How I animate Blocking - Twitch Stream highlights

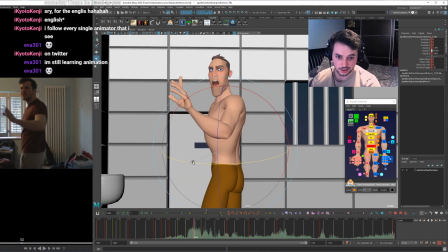29:07 And the chest, looks like the chest is kind of leading the rotation of this whole thing, of the spine, by that I mean. Yeah, this back arm looks ugly, so I'm just going to keep that hidden for now.
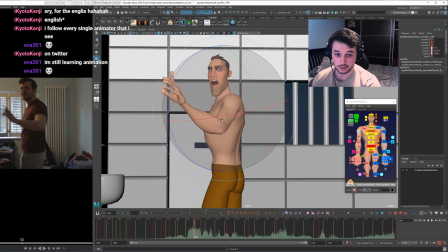29:24 I don't really care what's going on behind what I can't see. I animate a hell of a lot to camera space if you haven't noticed. That's kind of what I'm doing. Okay, let's keep this coming around. It's got somewhere to go.
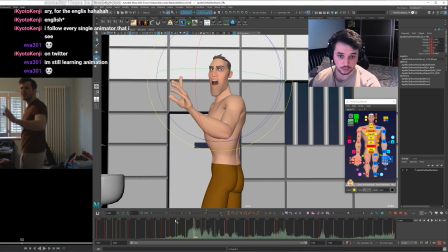I feel like the neck's kind of starting to drag here. Let's drag that a bit.
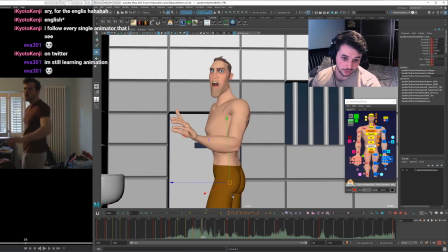29:54 What's the cog doing? It'll ease out as that leg comes around, and he's pushing back onto that back leg, right?
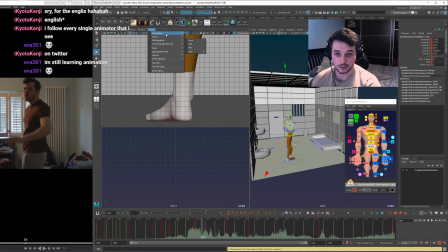30:02 Oh no. Let's just get my camera in here.
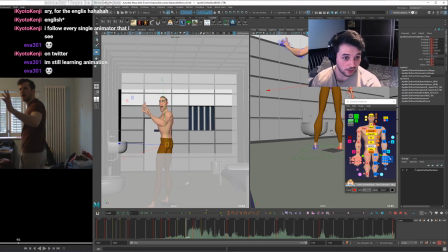30:10 Let's just make sure that this spacing onto that back leg is working. I haven't really looked at this in a while. Yeah, this one feels kind of isolated and gross. So let's. Okay, so I can even start to ease it so that it kind of flows into the next pose from this pose, right?
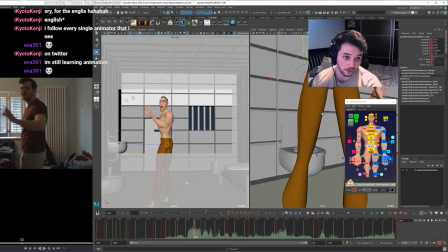30:30 So there you go. You can see how that spaces around, comes back around, and it's going to come back up onto that back leg.
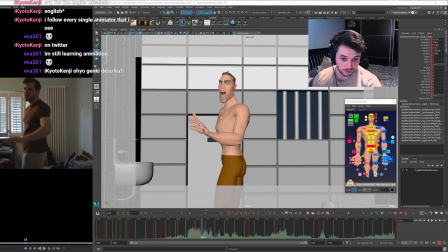30:36 So that this leg can come off the ground. So for this one, the legs shouldn't be moving at all because his weight's still forward. Okay. Because the weight is still a fair bit forward, I'm going to delay the hips for this bit.
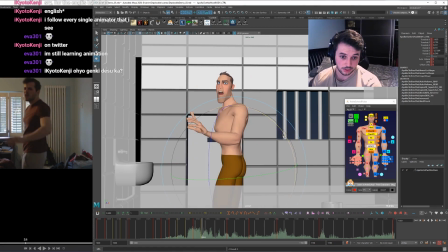And what's the chest doing here? I'm kind of doing it, I can kind of imagine a snake thing going on here where the hips are going to lead,
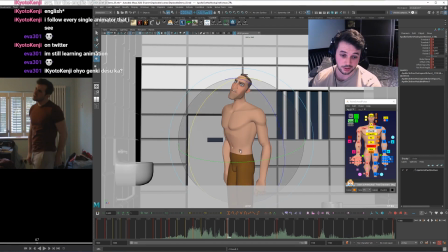31:07 which then the chest is going to come round and then it's going to come back up a little bit, just get a little dip in there.
Spare me the comedics, you deplore.
Let's have a look at it.
Spare me the comedics, you Okay, deplore. we're starting to get some information in there in the block in here. Spare me the comedics, you deplorable.
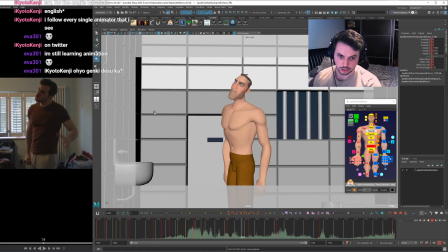31:26 Spare me the comedics.
Nice. Refresh. Let me have a quick look at this. Wow, 13 viewers. Look at this. Amazing. Okay, so let's continue this.
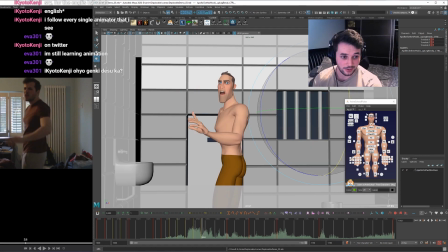31:45 It's easing out.
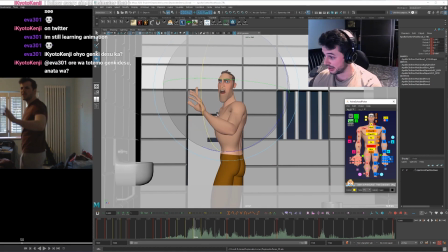31:48 Look at that. That chin is starting to delay in space. Ooh.
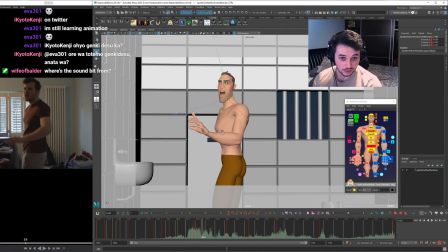31:58 Where are you guys from then? I can't read this language. I feel like that neck shape is horrible. That's why I'm pushing that. Very unappealing. I'm just kind of easing that around.
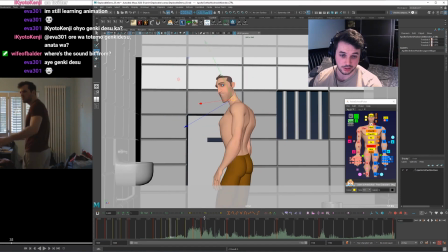32:20 Yeah, so that isn't too noticeable in that transition. And that way I don't have a lumpy neck. Cool. Learning Japanese. Ah, cool.
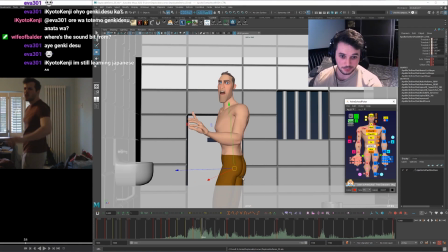32:38 When I was a teenager big into anime, I wanted to learn Japanese, but I'm terrible with languages.
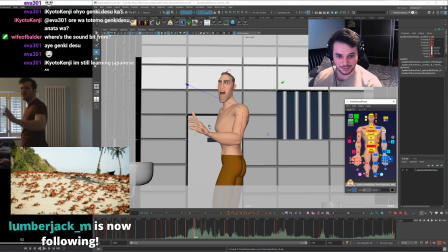32:46 Lumberjack M, thank you for the follow, my guy.
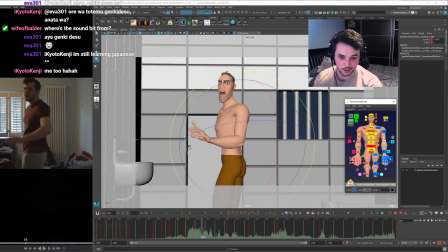32:50 If you're new and you have any questions about kind of my workflow and what I'm doing right now, feel free to ask. For a bit of fun on when the arm is coming down, I might lead a bit with the bembos in here.
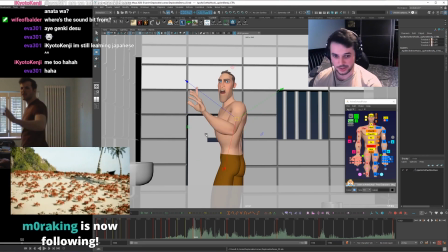33:09 And thank you, Mora King, as well, for following.